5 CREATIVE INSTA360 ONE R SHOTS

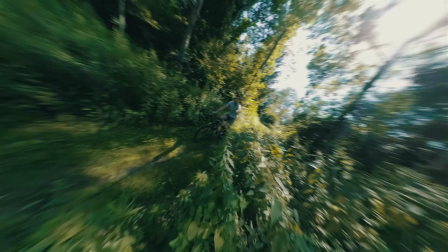In this video I show you 5 amazing shots, which you can create with your Insta360 ONE R.
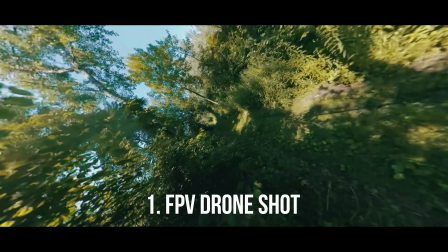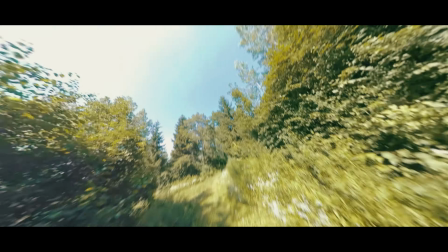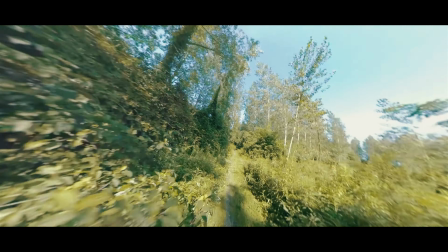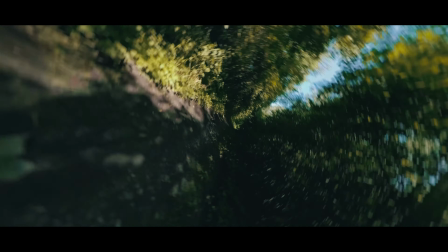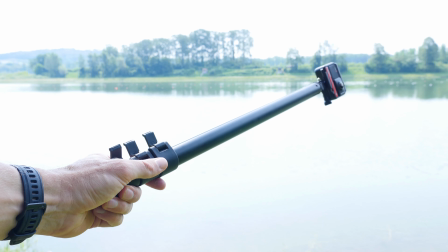To create these shots, I attached the Insta360 ONE R to a telescope stick.
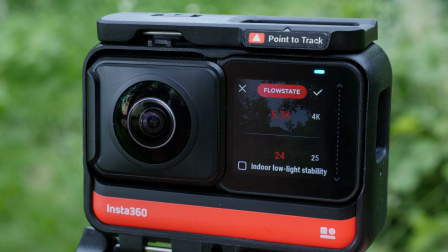I used the standard video function with 5.7K and 30 FPS.
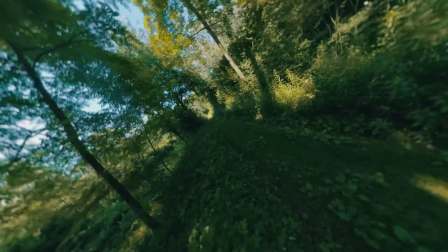The first shot is the FPV Drone Shot.
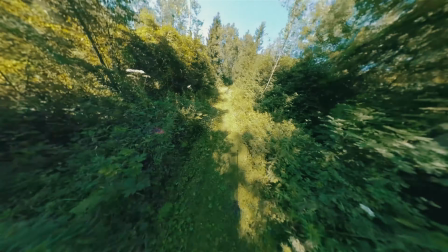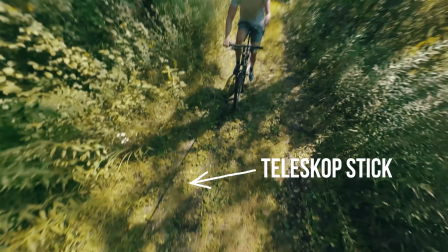For this shot, move the pole stick slowly left and right.
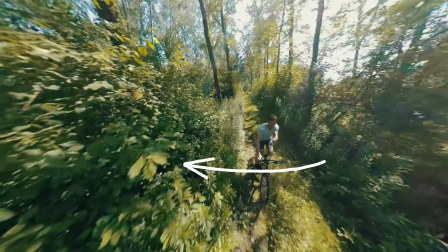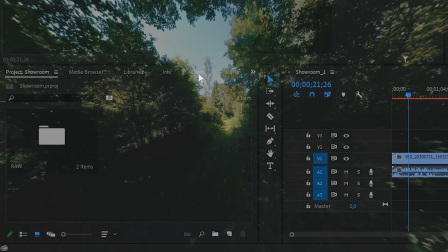To optimize the camera movement, I used the GoPro FX Reframe Plugin in Adobe Premiere Pro.
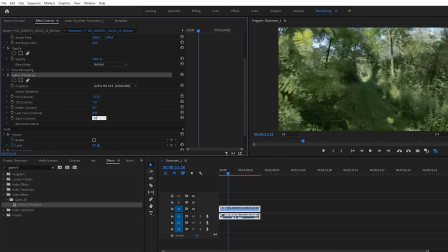Set the zoom value as low as possible to achieve an ultra-wide angle view.
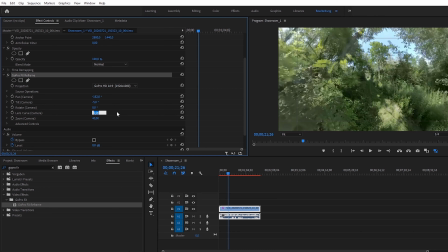Also use the lens curve parameter to make the image look more natural.
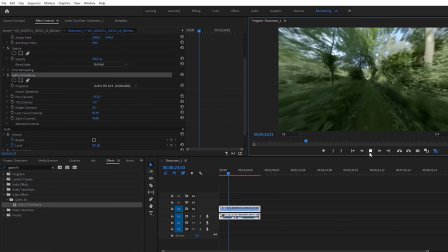Due to the ultra-wide angle view and the optical lens correction, the speed looks very fast.
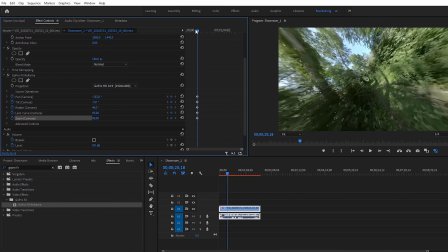In the last step we had to add the dynamic movement. Therefore, I adjusted the rotate parameter and camera position with keyframes.
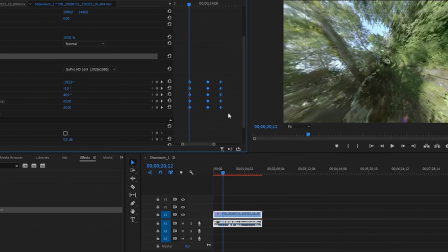It's very important that you change the keyframes to continuous bezier.
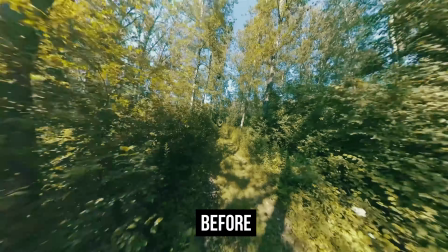This ensures smooth and FPV-like camera movement.
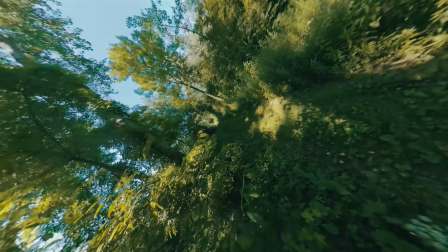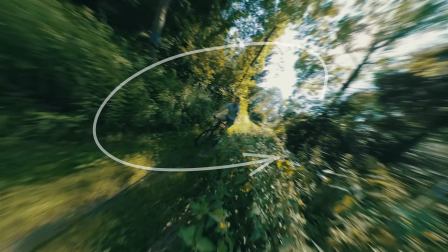The second shot is the drone orbit shot. For this one, you just have to swing the telescope stick over your head.
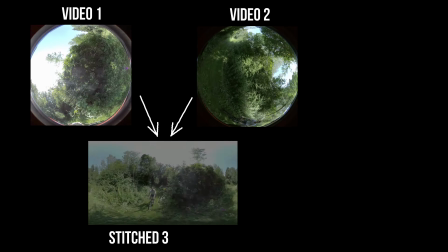To get a 360 video, the ONE R is adding two 180 degrees videos together.
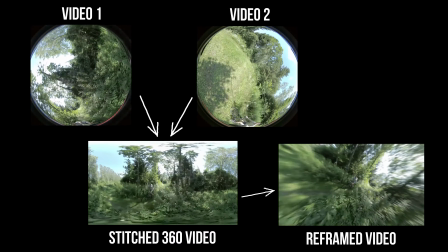In this process, the pole stick is removed from the video. This is the reason it looks like a drone is cycling around you.
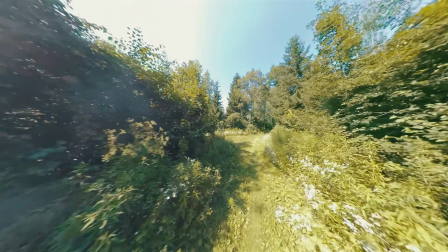The flow state stabilization of the Insta360 ONE R locks the movement and direction.
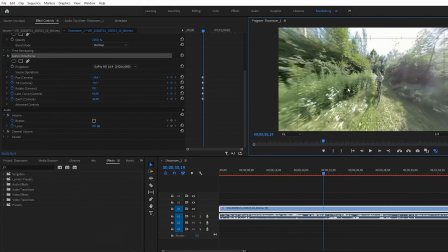Therefore, the video must be reframed again. Adjust the camera angle so that it always points in the center of the image.
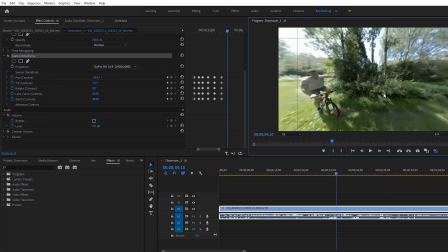Set some keyframes and don't forget to change them again to continuous bezier.
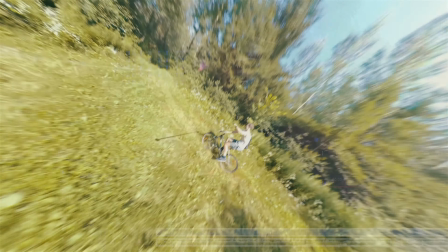And ready is the shot.
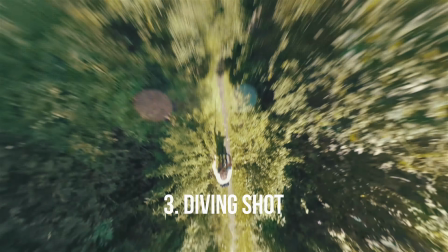The third shot is the diving shot. This shot is very simple.
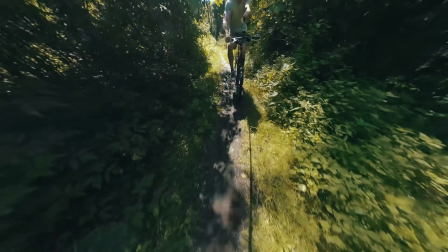You just have to move the telescope stick down quickly.
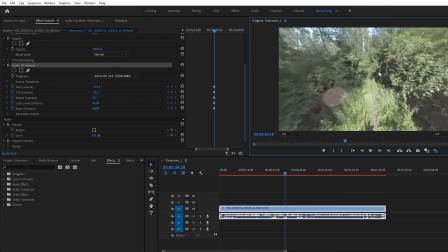To increase the diving effect, the reframing plugin in post-processing is useful again. At the beginning of the sequence, you set the camera position downwards. Set the zoom to a minimum value.
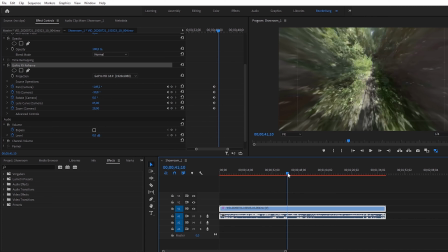Then you go to the end of the sequence and point the camera position straight forward.
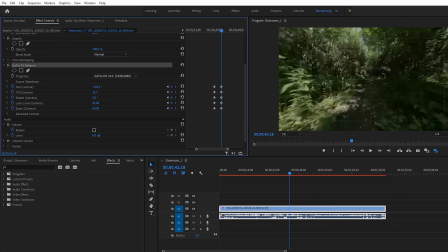Also increase the zoom value. This settings increases the diving effect significantly.
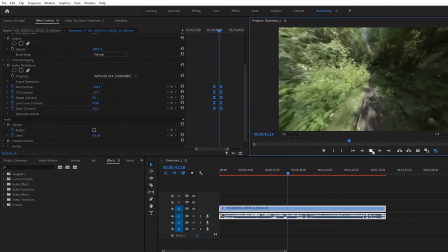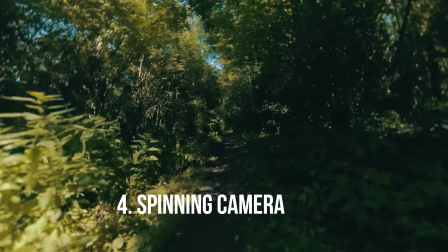The next shot is the spinning camera shot.
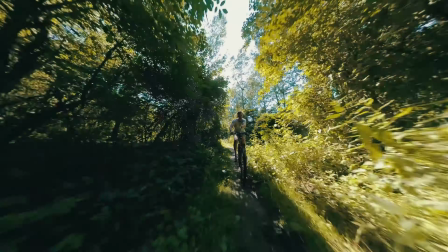The easiest way to create this shot is to point the Insta360 ONE R straight ahead.
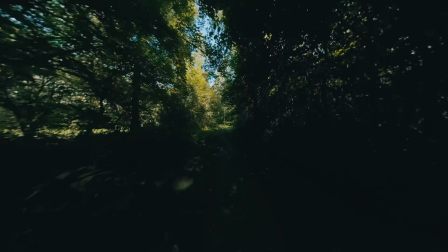In post-processing, reframing can be used to add the spinning motion.
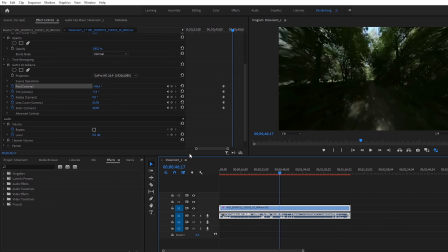At the beginning you set the rotation keyframe and at the end you set another one with 360 degrees. And you're done, it's that easy.
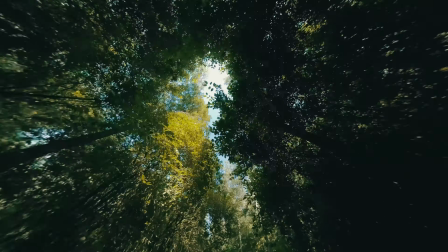The last shot is the tilt up shot. Again, point the Insta360 ONE R straight forward.
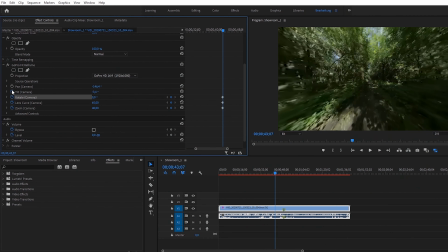With the GoPro FX Reframe Plugin, you add a keyframe at the start and end of the shot.